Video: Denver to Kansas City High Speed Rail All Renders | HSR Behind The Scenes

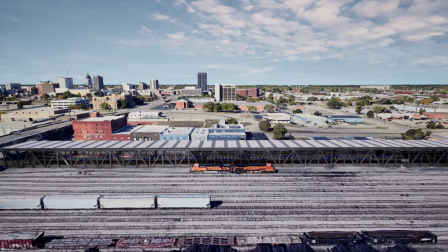888s
Coming out of the Topeka station site toward the south illustrates how compromises need to be made for the presentation.
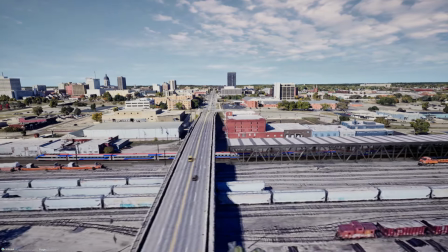895s
In my reckoning, I had the station further west and the route taking out several buildings, otherwise it intrudes into BNSF right-of-way.
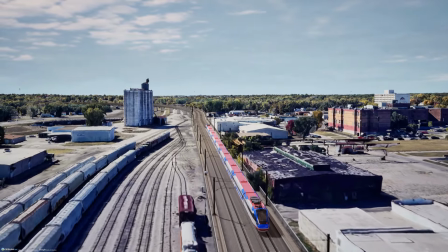906s
However, that doesn't work out at all for the video, and by moving it just a little, I can still render the basic idea.
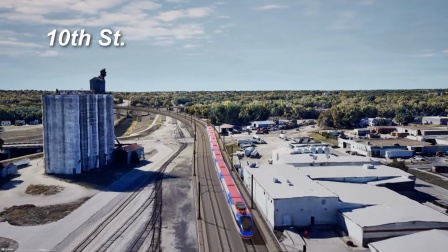915s
You clearly see I have pillars directly on BNSF tracks, and obviously that wouldn't work in reality.
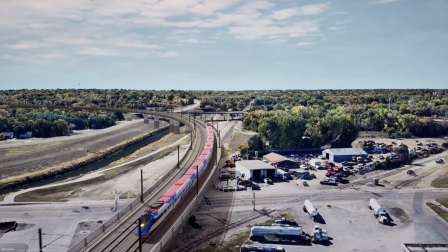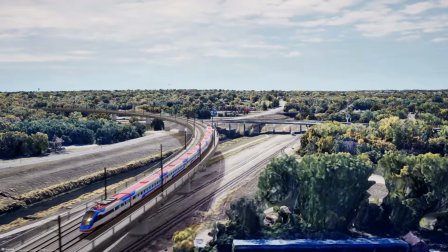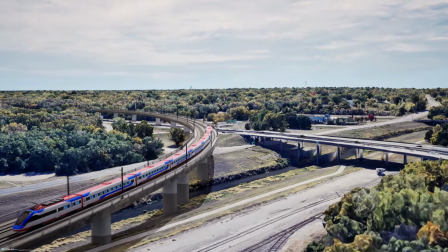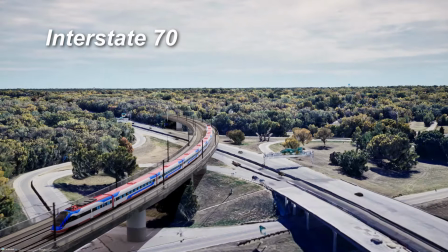939s
You can also see how the sequence was edited to avoid nonsense elements like the track going directly into the trees here.
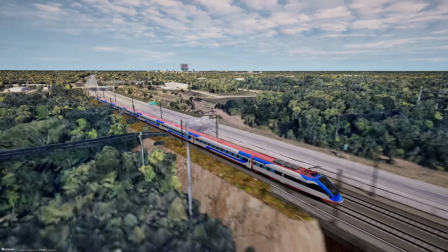948s
On the 110 mph render toward Lawrence,
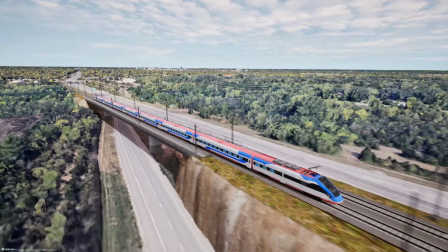952s
I got fixated on rendering as close to the halfway point between Topeka and Lawrence as possible.
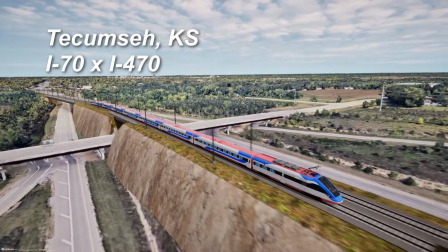958s
However, that has no 3D building data,
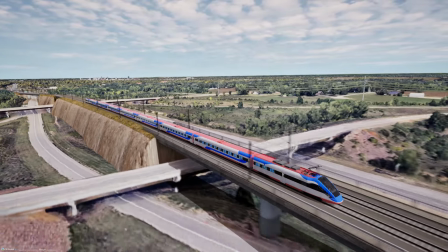961s
and that pushed me back into the rather large and complicated intersection of Interstates 70 and 470.
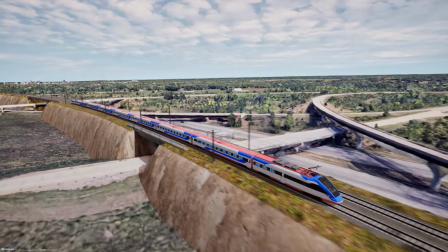968s
In hindsight, this did not illustrate the slow, cheap, and easy point very well.
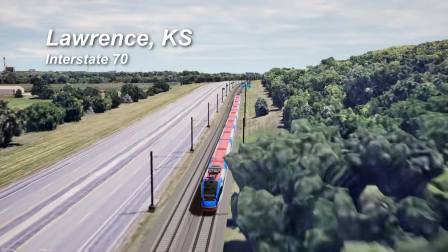974s
To make up for it, I whipped up a quick section closer to Lawrence.
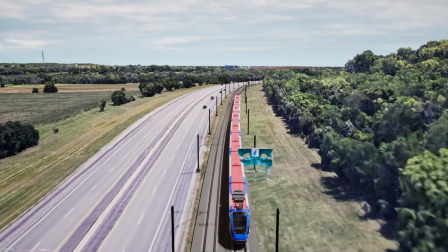978s
This would have been totally adequate with some editing, and it actually looks simple and cheap.
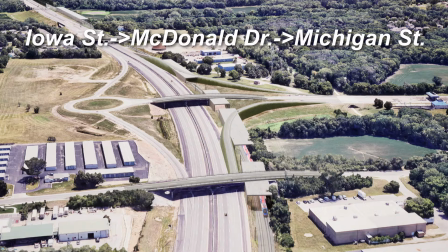987s
The sequence coming into Lawrence is one of the more complicated ones I've done because I needed to figure out a way
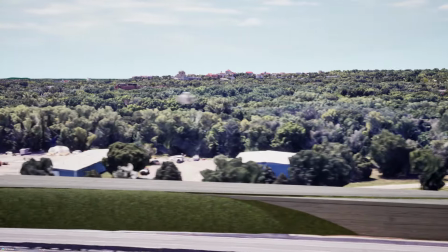994s
of driving the train through 3 freeway grade separations and have it not look totally messy.
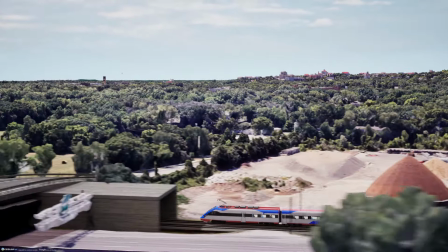1001s
This included things like building new on and off ramps for the freeway.
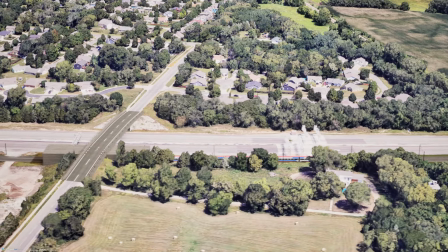1006s
I also had to move the station a little because there is a house and a bunch of trees where I have it on the map.
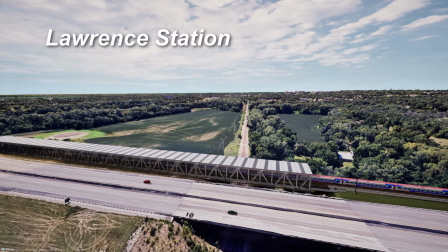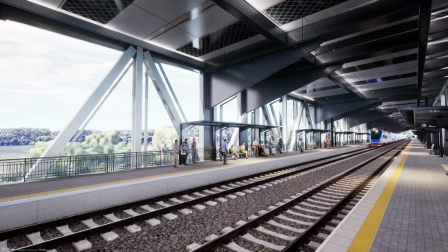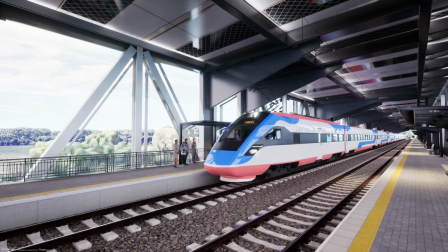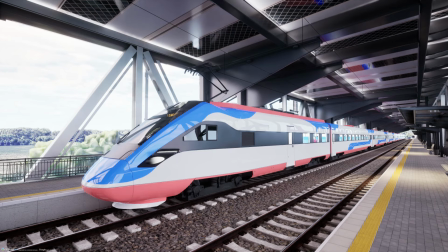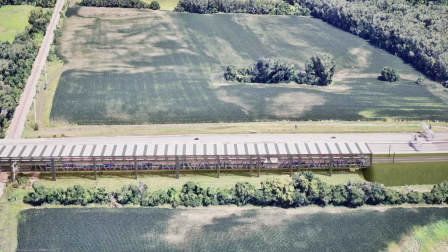1039s
On this bridge sequence exiting Lawrence to Kansas City, I only built it across the river.
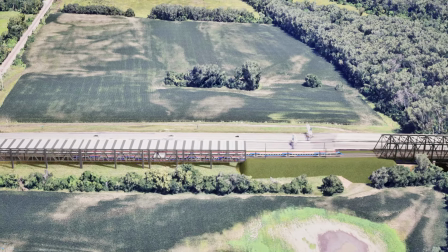1045s
That's why the camera focus stays the same and it ends somewhat abruptly.
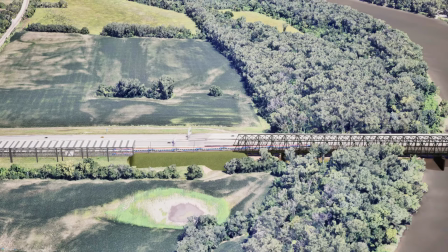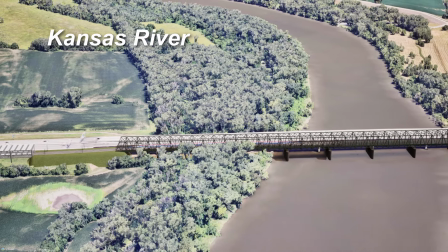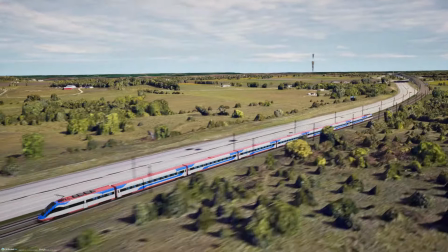1060s
Like Lawrence and Topeka, Lawrence to Kansas City has a big hole in the middle lacking 3D buildings.
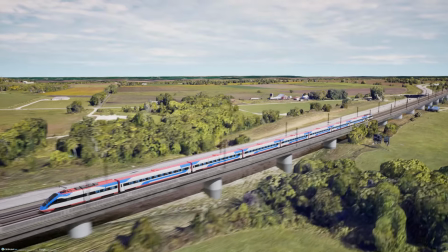1068s
This sequence over the Kansas Turnpike Lawrence service area was the 3D area closest to the midpoint.
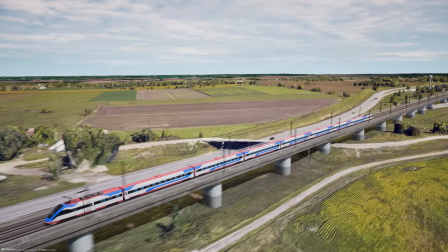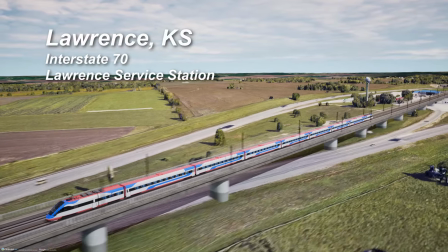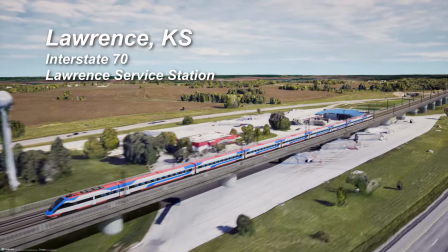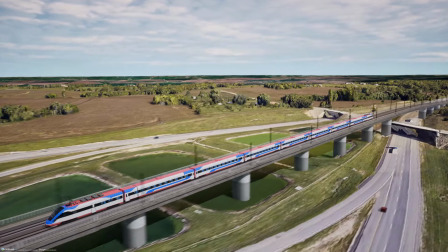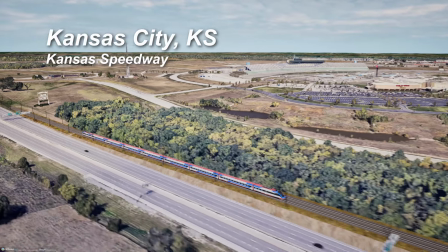1096s
The Kansas Speedway render here was an exception to the rule of over-rendering.
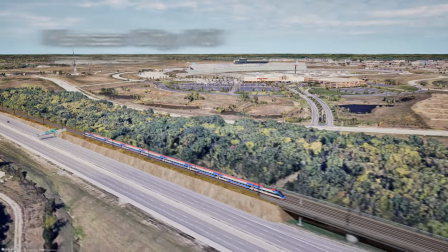1101s
I actually almost made it too short.
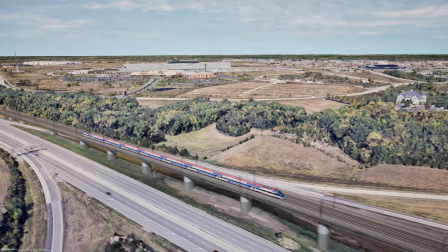1104s
Part of that was being too lazy to add traffic on Interstate 435, the lack of which would have been an obvious incongruity.
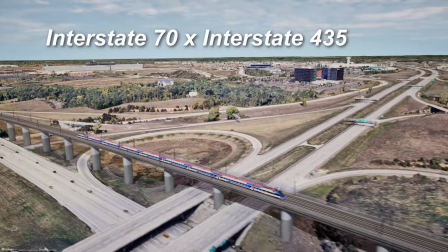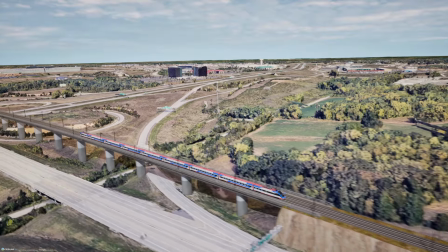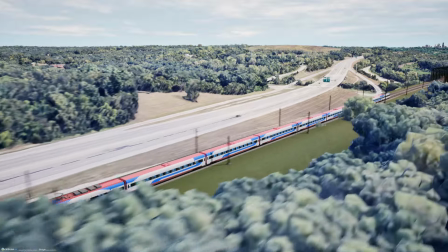1125s
Over the river and through the woods,
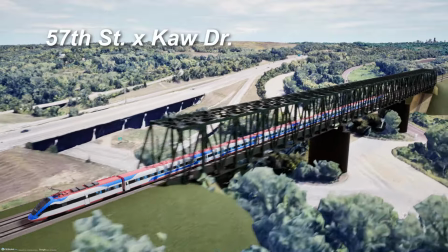1127s
the sequence over the Kansas River was very close to the Kansas Speedway and following levee sequence, so I kept it short.
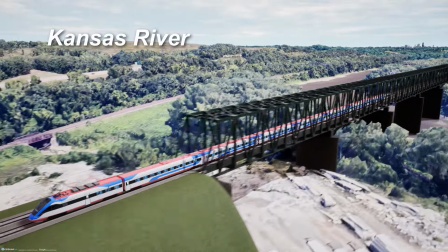1136s
Trees on the east side of the river prevent that continuing as one big sequence.
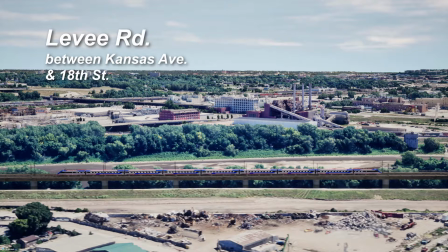1144s
The Kansas River levee sequence in Kansas City, Kansas is a bit deceptive because there are roads on either end that I don't show.
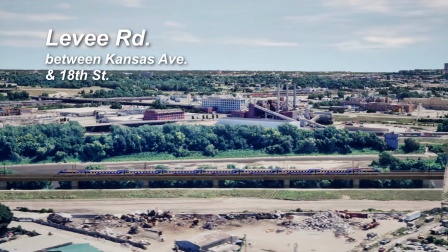1153s
The original idea was to have the viaduct fly over those roads about 40 feet above the levee,
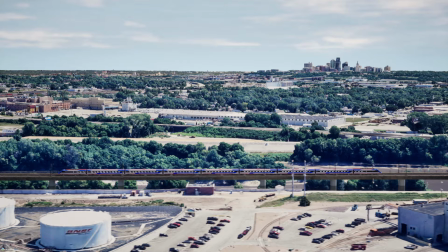1159s
but that wouldn't have illustrated the idea of it being outside the levee as well.
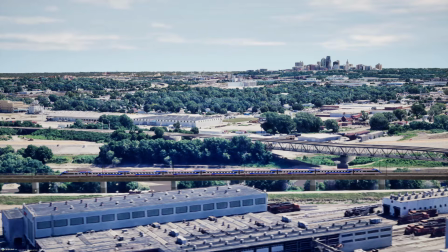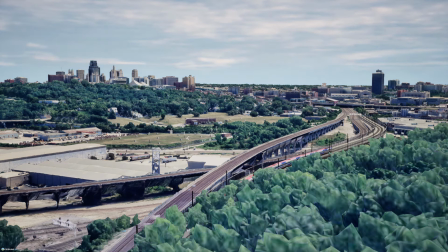1179s
Then coming into Kansas City, which is a pretty long sequence that I had to cut down a lot.
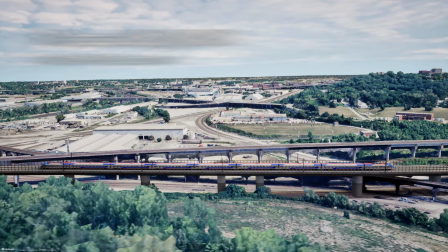1185s
I get a lot of comments about various changes or decisions made during these videos,
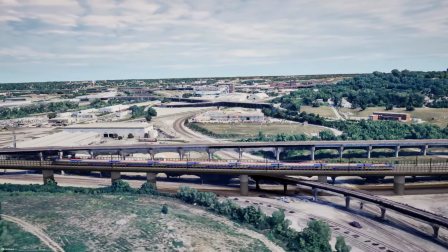1191s
but really the idea of these is to figure out a route, not necessarily the best route or one that could politically happen.
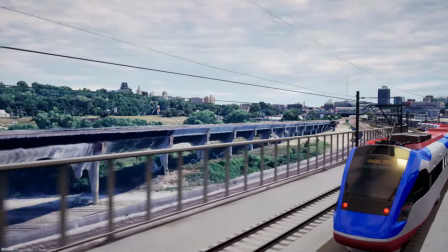1200s
Other options will have different costs or travel times,
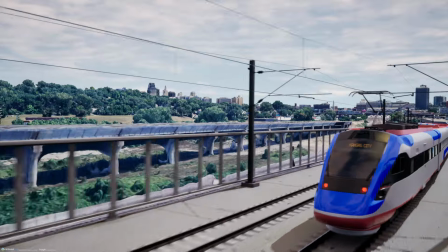1203s
but the basic idea is to imagine what this is like from here to here,
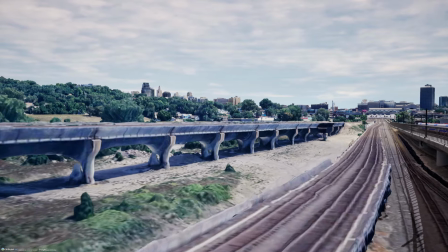1209s
and then leave it up to the viewer to decide if the idea in general makes any sense.
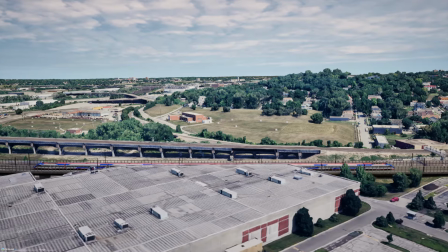1215s
With Denver to Kansas City in particular,
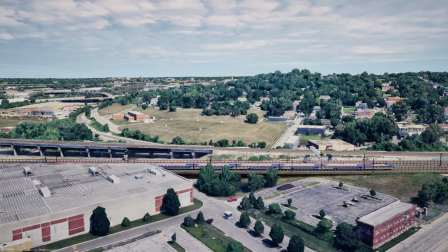1218s
from the video we know that it would need to be very fast to make much sense, and that's not going to come cheap.
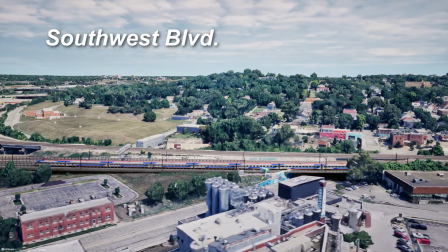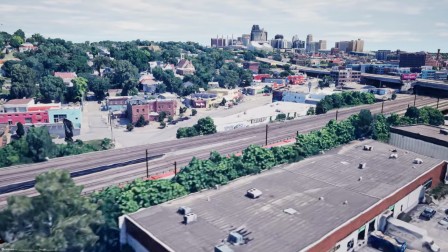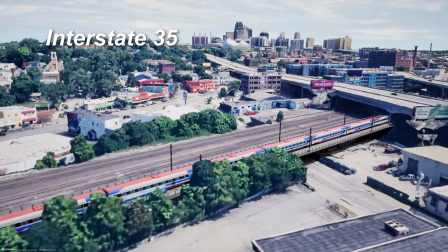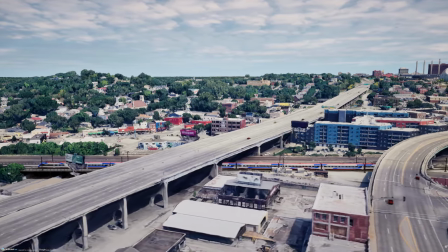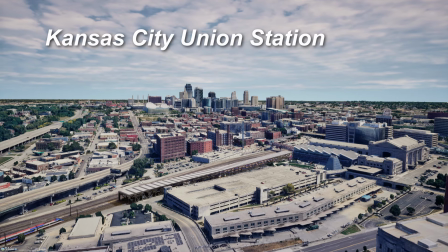1259s
In reality, 2 tracks and 2 platforms at Kansas City Union Station would be inadequate, but I had to simplify it because it would have been impossible to remodel the entire site.
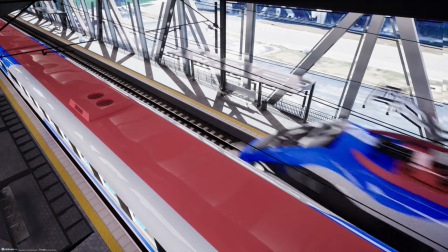1270s
There is a lot of room in the area to work with though, so a high-speed rail station is possible there.
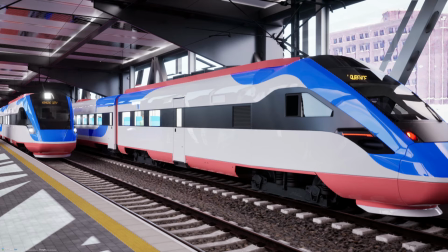1278s
That concludes the more in-depth look at the renders for the High-Speed Plains High-Speed Rail video.
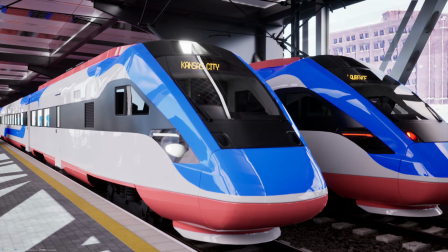1285s
This was an experiment. Let me know if you'd like to see more video follow-ups like this.
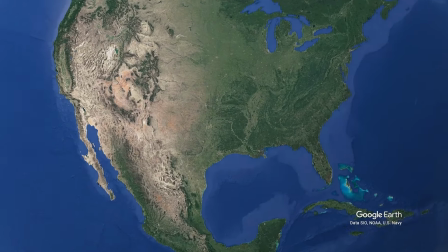1290s
I'm still working on the South Central High-Speed Rail Corridor.
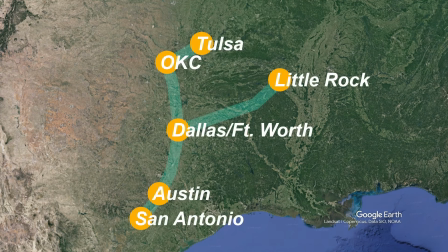1294s
If I can get that done by August 26th, I'm going to push the September Stews News to September 2nd,
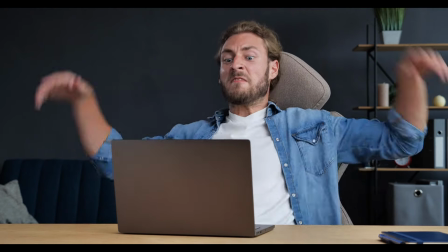1302s
since people like complaining about the month attached to the episode so much. But that's all for now.
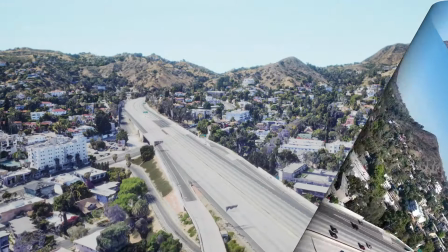1308s
Until next time, I'll see you on that big beautiful freeway.